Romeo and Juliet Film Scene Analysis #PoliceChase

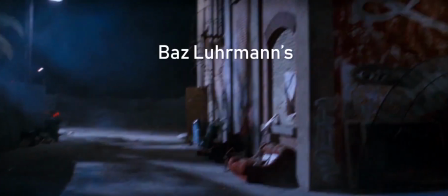In this video, we will be analyzing a scene in Baz Luhrmann's adaptation of William Shakespeare's play, Romeo and Juliet.
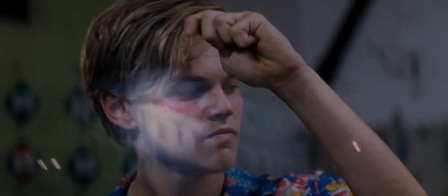In this scene, a distraught Romeo purchases a vial of poison from the poor apothecary and then makes his way to the church where Juliet is sleeping.
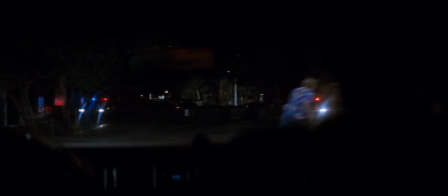Because of his banishment, the police chase him with helicopters and cars as he navigates the streets of Verona.
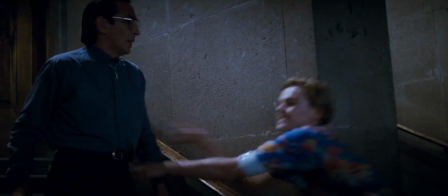When at the church, Romeo takes a hostage, expresses his despair,
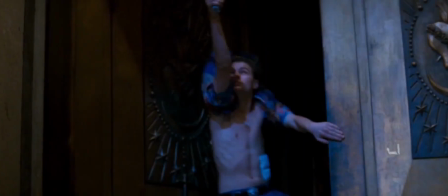"I'm not a desperate man!" then has a brief shootout with the police before making his way inside, where he locks the door.
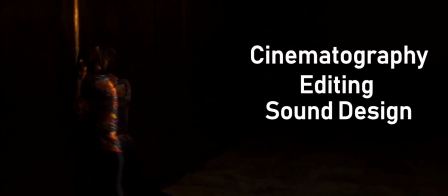Luhrmann uses cinematography, editing, sound and mise-en-scène to create an involved and tense scene.
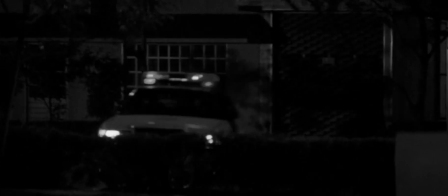This scene is at the climax of the story and is very intense, which has been reflected in the cinematography and editing.
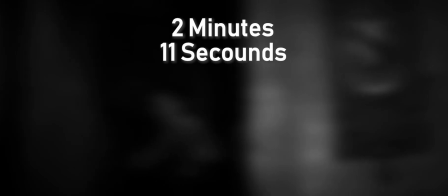The clip is 2 minutes and 11 seconds long, and includes a total of 78 cuts,
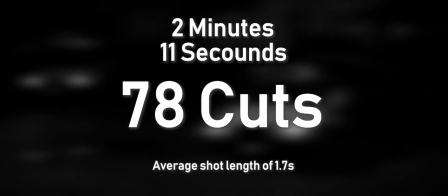with the average shot length being only 1.7 seconds.
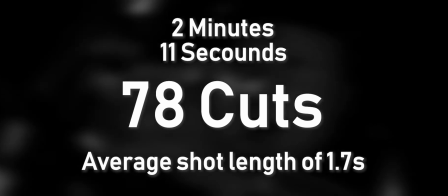These quick shots convey the fast-paced action of the pursuit as well as Romeo's urgency and recklessness,
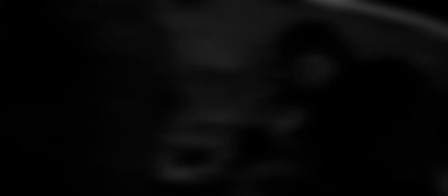which is only supported by the transitions between the shots. 71 of the 79 transitions between shots are instant.
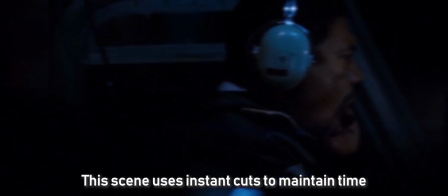These types of transitions maintain the sense of time, space and action within the scene.
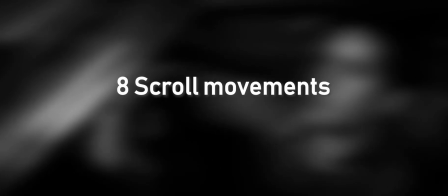The other 8 transitions are scrolling movements, where the camera moves quickly from one subject to another.
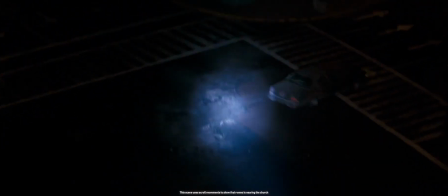These are especially great at maintaining or creating a sense of space when switching from one subject to another.
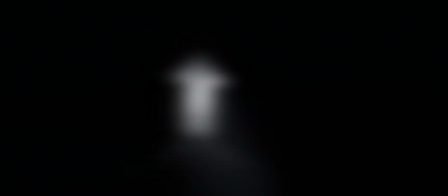The clip also features heavy use of second-person and third-person views.
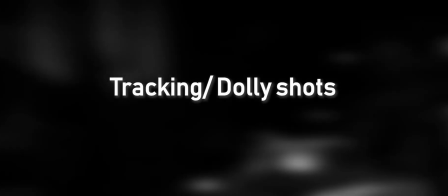The third-person shots are commonly tracking or dolly shots and track Romeo on his sprint to evade the police,
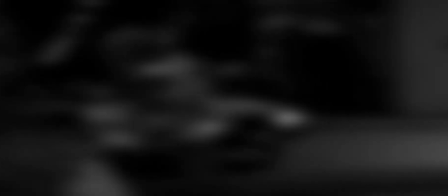immersing the audience in the action and chaos. At the start of the scene, the camera work is smooth and controlled.
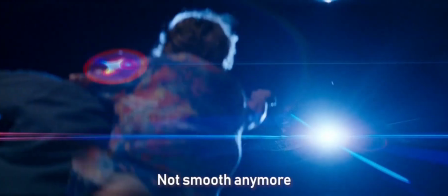Gradually, however, the shots become shakier, as the action intensifies the closer the police get.
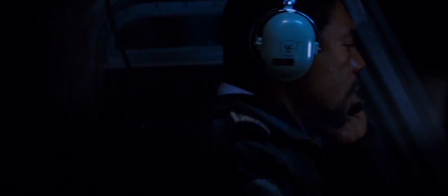In the final chase scene and during the shootout, the camera is moving like a handheld camera.
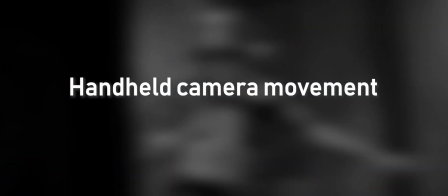This change in filming lines up with the stress levels in the scene, which is a key component to making this clip as immersive as possible.
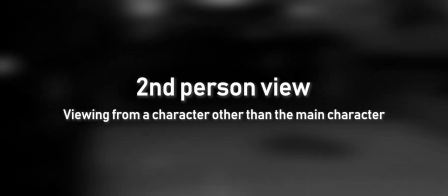When not in third-person view, the camera is in second person, which means it's coming from the perspective of the police.
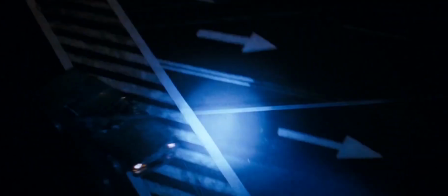These shots give us a different perspective and show us the relationship in space between the main character and the police,
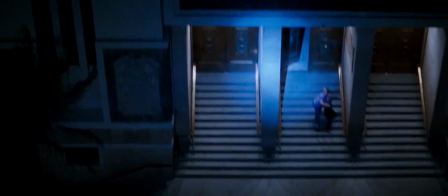as well as showing the police's viewing advantage from the helicopter.
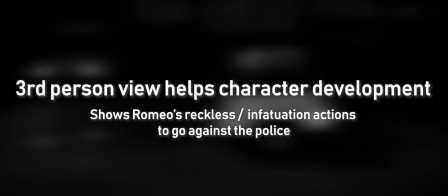These high views also show us how Romeo is frantically and recklessly trying to escape the powerful police force,
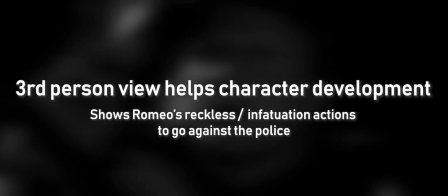which emphasizes Romeo's infatuation and utter devoted to Juliet.
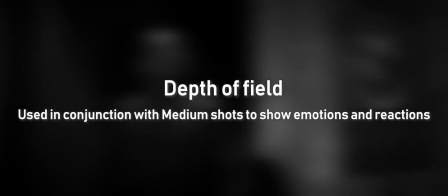Depth of field is employed 10 times throughout the clip and is used in heavy conjunction with medium or close-up shots.
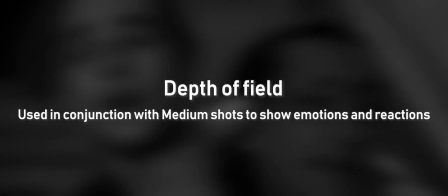This is done to emphasize the expressions on each person's face, like the utter disparity on Romeo's face here,
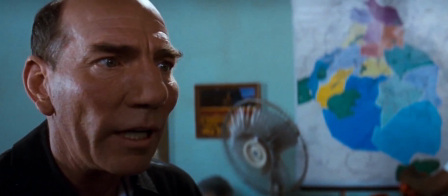the shock on Friar Lawrence's face here, or Romeo's determination here.
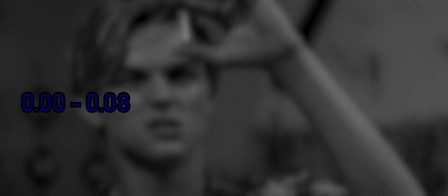At the start, 0.00 to 0.08, this time frame includes a beginning to a chase.
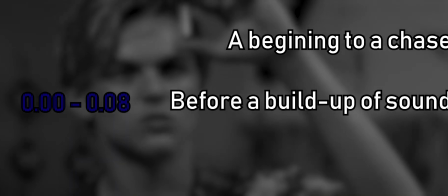This is right before a build-up of sound. The volume of the score is low, allowing the viewer to understand what the main character is saying.
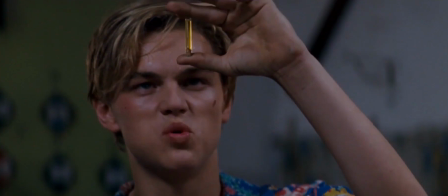Pours poison to men's souls in these poor compounds that thou mayst not sell.
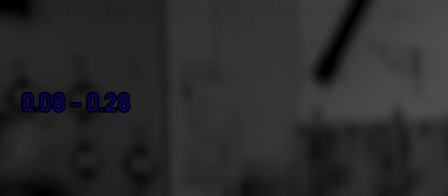From 0.08 to 0.28 contains upbeat, high-tempo percussion,
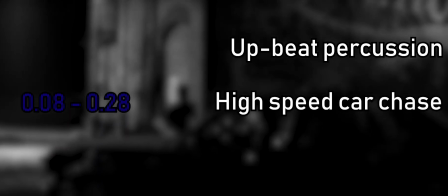emphasizing the high-speed car chase that the main character is in, which exaggerates the stress levels of the scene.